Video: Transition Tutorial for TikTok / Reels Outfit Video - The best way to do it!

Hey guys, in this video I'm going to show you guys step by step how I did this transition video.
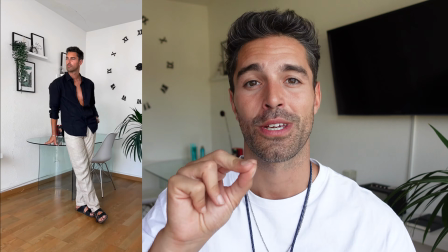(0:04)
In the end, I'm going to add 3 important tips on how you can make your reels and your transition or your TikToks seamless. But before we start, my name is Marco Andre Silva. I'm a creator from Switzerland. I got 3 million on TikTok and 580k on Instagram. Don't forget to subscribe and drop a like. Here we go. Step number 1 is you put your phone on a tripod or your camera on a tripod and you leave it still. Don't move it. Doesn't matter if you want to check it on the stand or the tripod, but don't move it. This is the most important so the transition keeps clean. I see a lot of people always grabbing their phones and looking at it and putting it back on the stand. This doesn't work. Choose your frame, put your first outfit on, you play the song that you want to transition in, and you start recording.
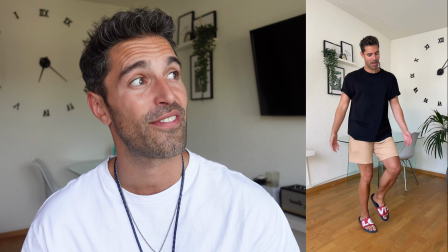(0:47)
You go into position, you do an intro, and then when you got your final position where you end it, that's when you leave a mark.
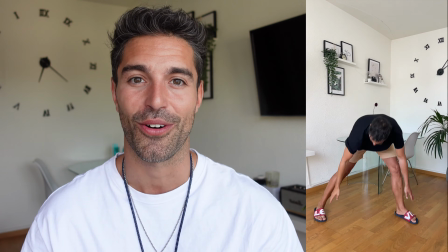(0:54)
Either you got some stickers in your pocket, or as I do it, I leave my slippers there. Then the next thing I do is I go change, I start recording again, I get into the same positions my slippers are, and I start the end of the movement.
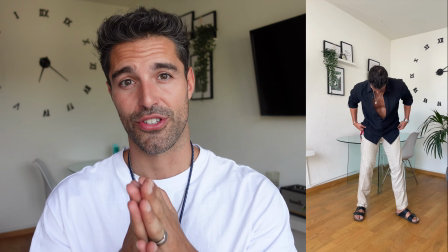(1:08)
Important is, you never just do the landing or the end of the movement.
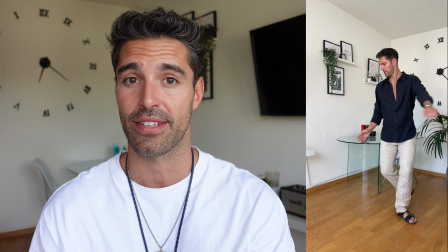(1:14)
You always do the full movement. This is really important to make it easier to cut. Do it several times because when you edit, you can choose, and some are more cleaner, some are less cleaner, so it's always good if you have more footage to try out, all right? That's it from the recording. Now comes the magic with editing. What I use for editing is InShot on my mobile phone. I almost do every video on my mobile phones. For all the people telling you, you need a professional app, you don't. Alright, you just need to know how to use it.
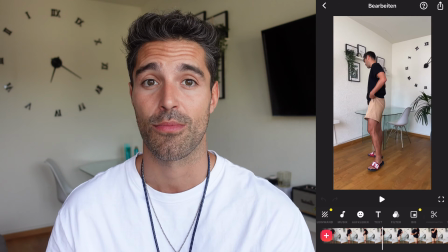(1:43)
First of all, you take a first clip, you choose what beginning you want to, which one you like more, which one you feel confident about, and you cut it until to the point you want to transition.
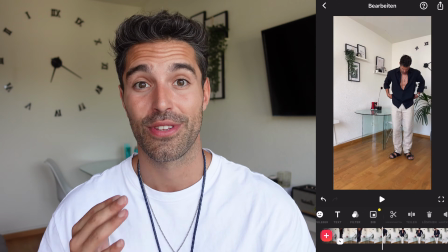(1:52)
Alright? So after you did that, you take the second part.
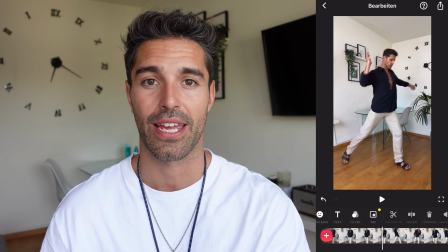(1:56)
You go through your footage, you look for which part do you like, you cut those out, you put them together,
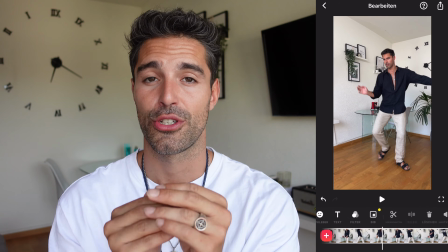(2:03)
and most important is, when you cut, don't cut in the end or in the beginning of the movement,
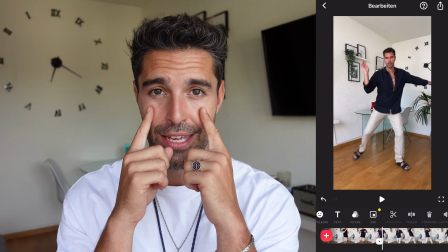(2:09)
always cut in the middle of the movement. Because for the eye, when something goes fast, you can cut into that,
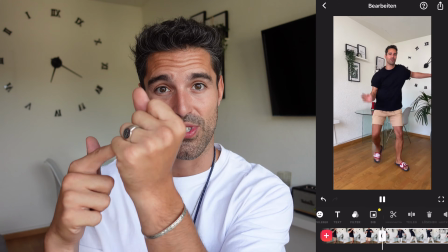(2:15)
but you can't cut the transition when you're already almost steady, because that you can see the transition.
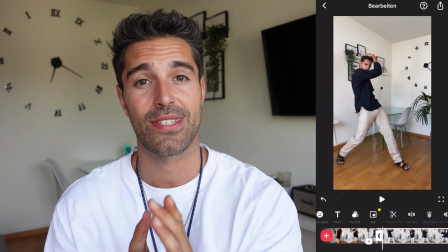(2:21)
It makes it harder to be clean. So as you see here, I cut it together, and from now on,
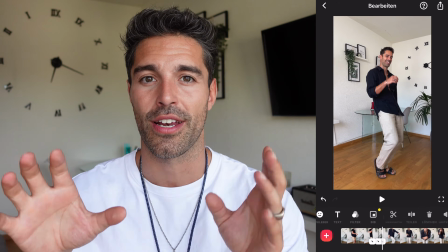(2:27)
you can choose what footage and what scenes you want, just add them up, and that's about it. That's how I cut this video together. And now comes the 3 tips to make your transitions even better than others. Before I tell you that, don't forget to subscribe and drop a like. I would really appreciate it. So, first tip is speed ramping.
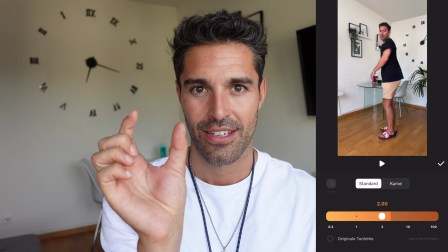(2:48)
I took 2 seconds of the ending before the end position and I speed it up.
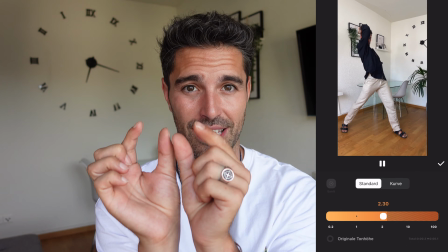(2:55)
The same goes for the start of the next clip. I speed it up and then I go into slow motion. So it's like a fast, slow movement, all right? Try out speed ramping. I'm telling you guys, it would always work better. The next tip is, like I already said, try to cut in the middle of a transition. Because most people cut at the end. Most people want their landing position to be the cut. But if you do the speed ramping like I said before, cut in the middle of the movement.
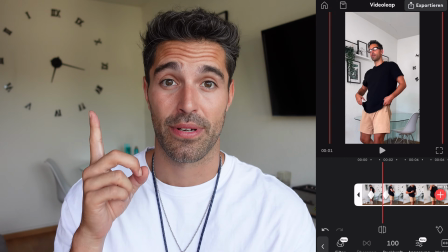(3:22)
Tip number 3, use this app. It's called VideoLeap. Do keyframing.
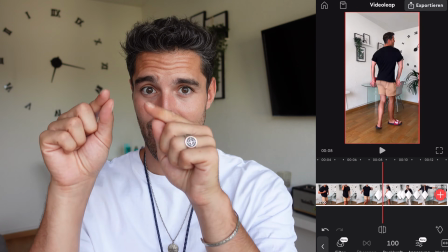(3:27)
You can use VideoLeap, you can zoom in, and you can change around, and that makes your video more lively, and the people will probably watch it to the end. So I hope this video helped. I'm excited to see all your transitions. If you guys have any help, drop me a DM on Instagram or TikTok. I'm always here to help, and I'm gonna come back with the next transition video. Enjoy it and see you around.